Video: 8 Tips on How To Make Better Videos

so in today's video i want to talk to you guys about some ways to make better videos and these are all things that i've learned over the years of working
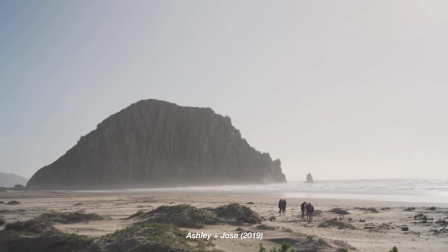in this industry and all these tips come from the mistakes i've made and ways that i've learned from those to end up making
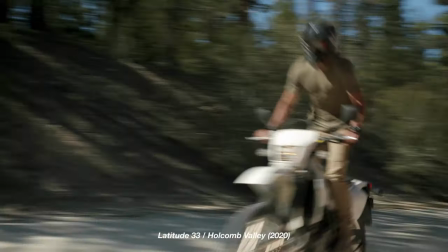better videos and i've been implementing all these tips in my workflow over the last like year or so and i really think my videos have stepped up with emotion
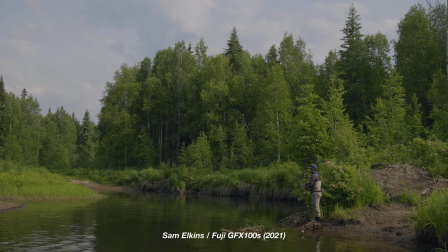storytelling lighting literally everything I think it's a whole nother world from what I was doing before and I always had this mental roadblock on trying to make better videos and it was weird to try to figure out but I think I kind of broke through that.
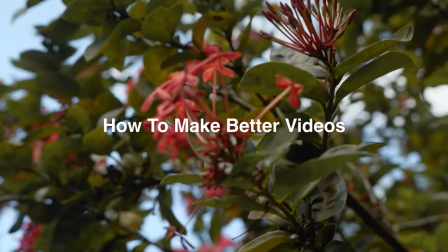Still learning, still growing. Without further ado, let's get into my ways of how to make better videos.
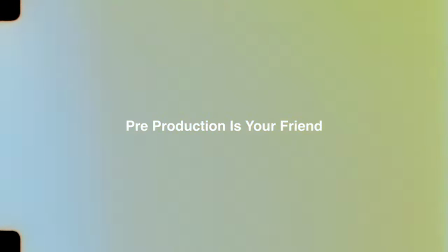So first things first, pre-production is your friend. Pre-production is anything you do in preparation for production. That could be storyboarding, shot listing, location scouting, finding music, thinking about the vibe and style of your edit. Being prepared in any way, whether it's a little bit or a lot, it'll help out a ton. Being prepared for your shoot will allow you to not have any guesswork while you're out on location. It'll free up all that mental space to get creative and to really get everything you need that you know you need to get. You're not wasting any time shooting stuff that you're not going to use. You're not wasting time trying to figure out what to shoot next. You have the stuff you need to get, and if you want to get any pickups or fillers, you have the time and brain space to do that.
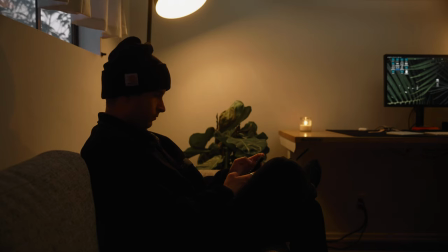So pre-production is super valuable. I love doing a little bit of shot listing. I don't really do full storyboards.
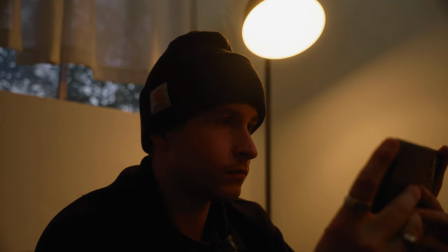I find music and I think about the style that I want my edit to be. I think simply being prepared like that allows me to make better videos because I know what I need to get.
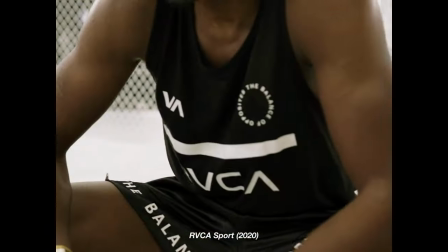Sometimes it works when I go out and run and gun shoot and just film whatever, but sometimes those types of videos don't feel as cohesive or as thorough as the ones that I did pre-production on.
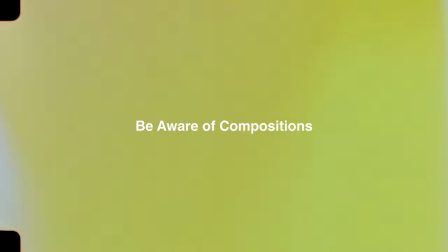The next tip is to work on your compositions. When I first started out, I was literally shooting anything.
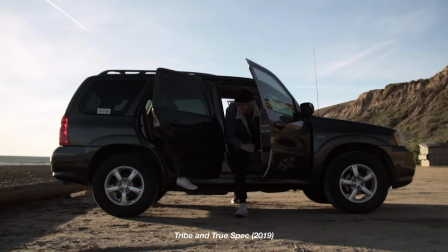I didn't really have any rhyme or reason on why I was shooting it. I I was just pointing the camera and shooting whatever was in front of me.
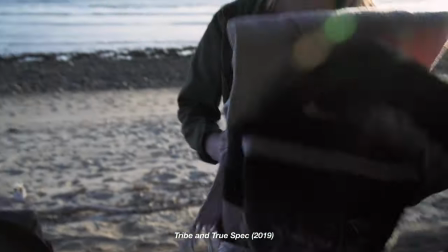And over time, I started to learn about the rule of thirds and how to implement that into my workflow. I think the rule of thirds are a great tool for anyone trying to work on their compositions.
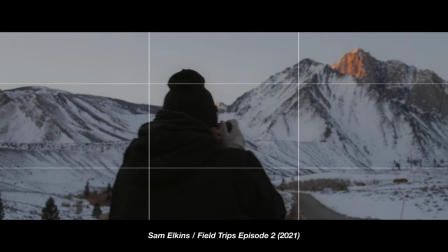Going back to that, framing things up in the thirds allows you to have a nicer looking image straight off the bat.
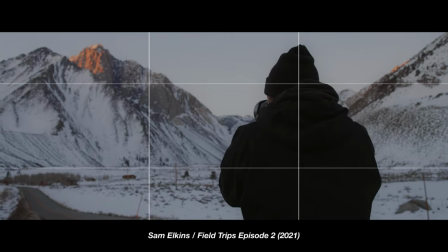And of course, you can break that rule and you can move things around.
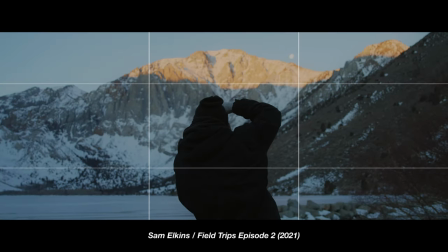But I think starting out, just going back to the basics and building on that foundation will allow you to have that second nature instinct to frame things up and then kind of tweak things from there.
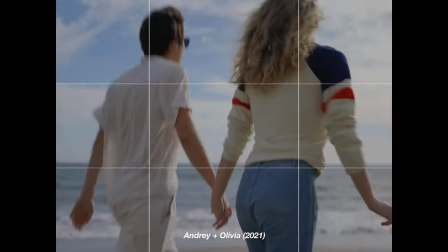So ever since really trying to dive into the basics and work on my compositions, mainly working with the rule of thirds, I've seen my compositions get a lot nicer, get a lot cleaner.
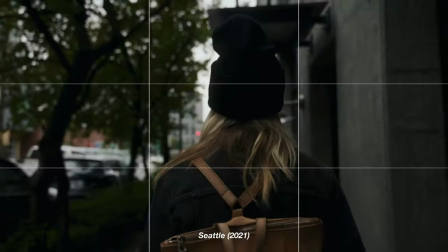And I'm now starting to look for symmetry, center framing, looking for background elements to be in the thirds, foreground elements to be in the thirds.
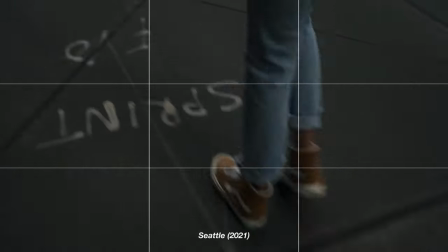And I feel like as you start building up on that, you start putting all these pieces together that can make really solid and beautiful compositions.
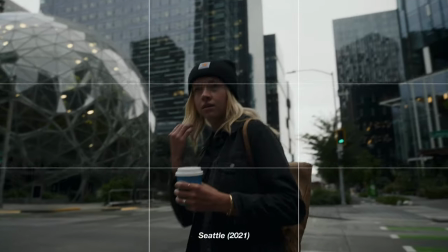Whereas if you don't focus on that, you're kind of shooting from the hip and from instinct.
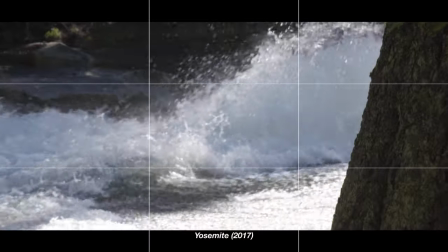And oftentimes I think putting in the practice and really training those skills will put us in a better situation than not.
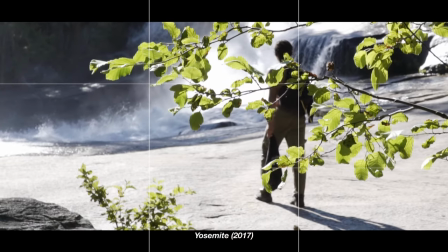Once you really feel comfortable about the rule of thirds, get creative with it, get crazy, and start framing things up in different ways than you have before.
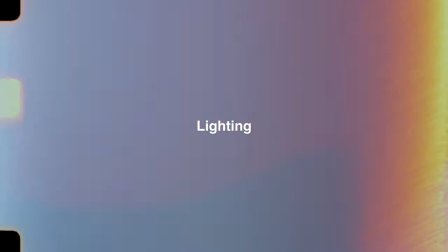The next tip is lighting, the most important aspect of our industry.
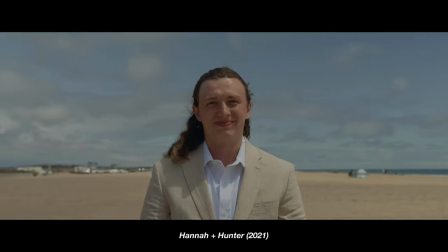Our cameras are basically capturing light, and you can have any camera on the market, and if you have bad light, you're not going to get a nice looking image. For most scenarios, you want to backlight everything. Of course, when you're doing an interview, talking head set up, you have a key light that's being a front light. But for most things, you want to backlight everything, which means putting the light behind your subject, whether it's in frame or out of frame. I personally like putting things out of frame, like over here, so you're not getting the sun blowing out your image.
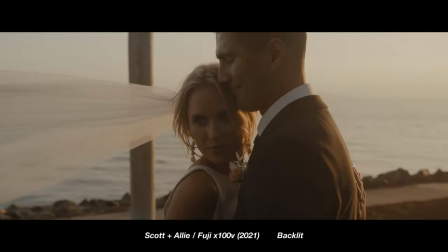And that is called upstage lighting, backlighting, whatever you want to call it. Essentially, you're shooting into the shadow.
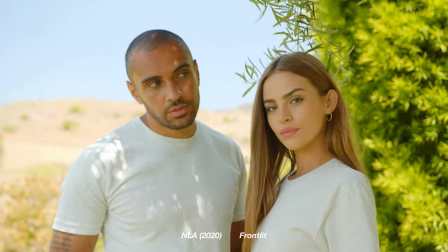So if you're shooting with the sun, you're not getting really any shape or depth on your subject.
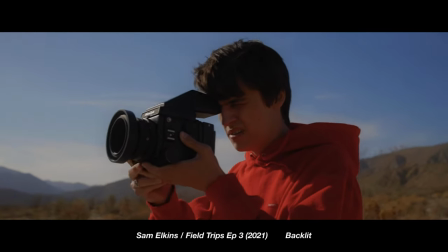Faces often look washed out because there's no shadow there, but if you're shooting into the sun, aka backlighting, you have a nice shadow on the camera side and the light is wrapping around the face, giving it a nice depth. If you're doing interview setups, you don't really want to backlight. You want to have your subject nice and lit, but that's a whole different subject for another time. Another aspect of this is finding motivating light. If you're using studio lights with natural light, you need to position your studio lights to be where the sun is shining light from. So with this frame here, I have the window here, and you don't really know how long this window goes for.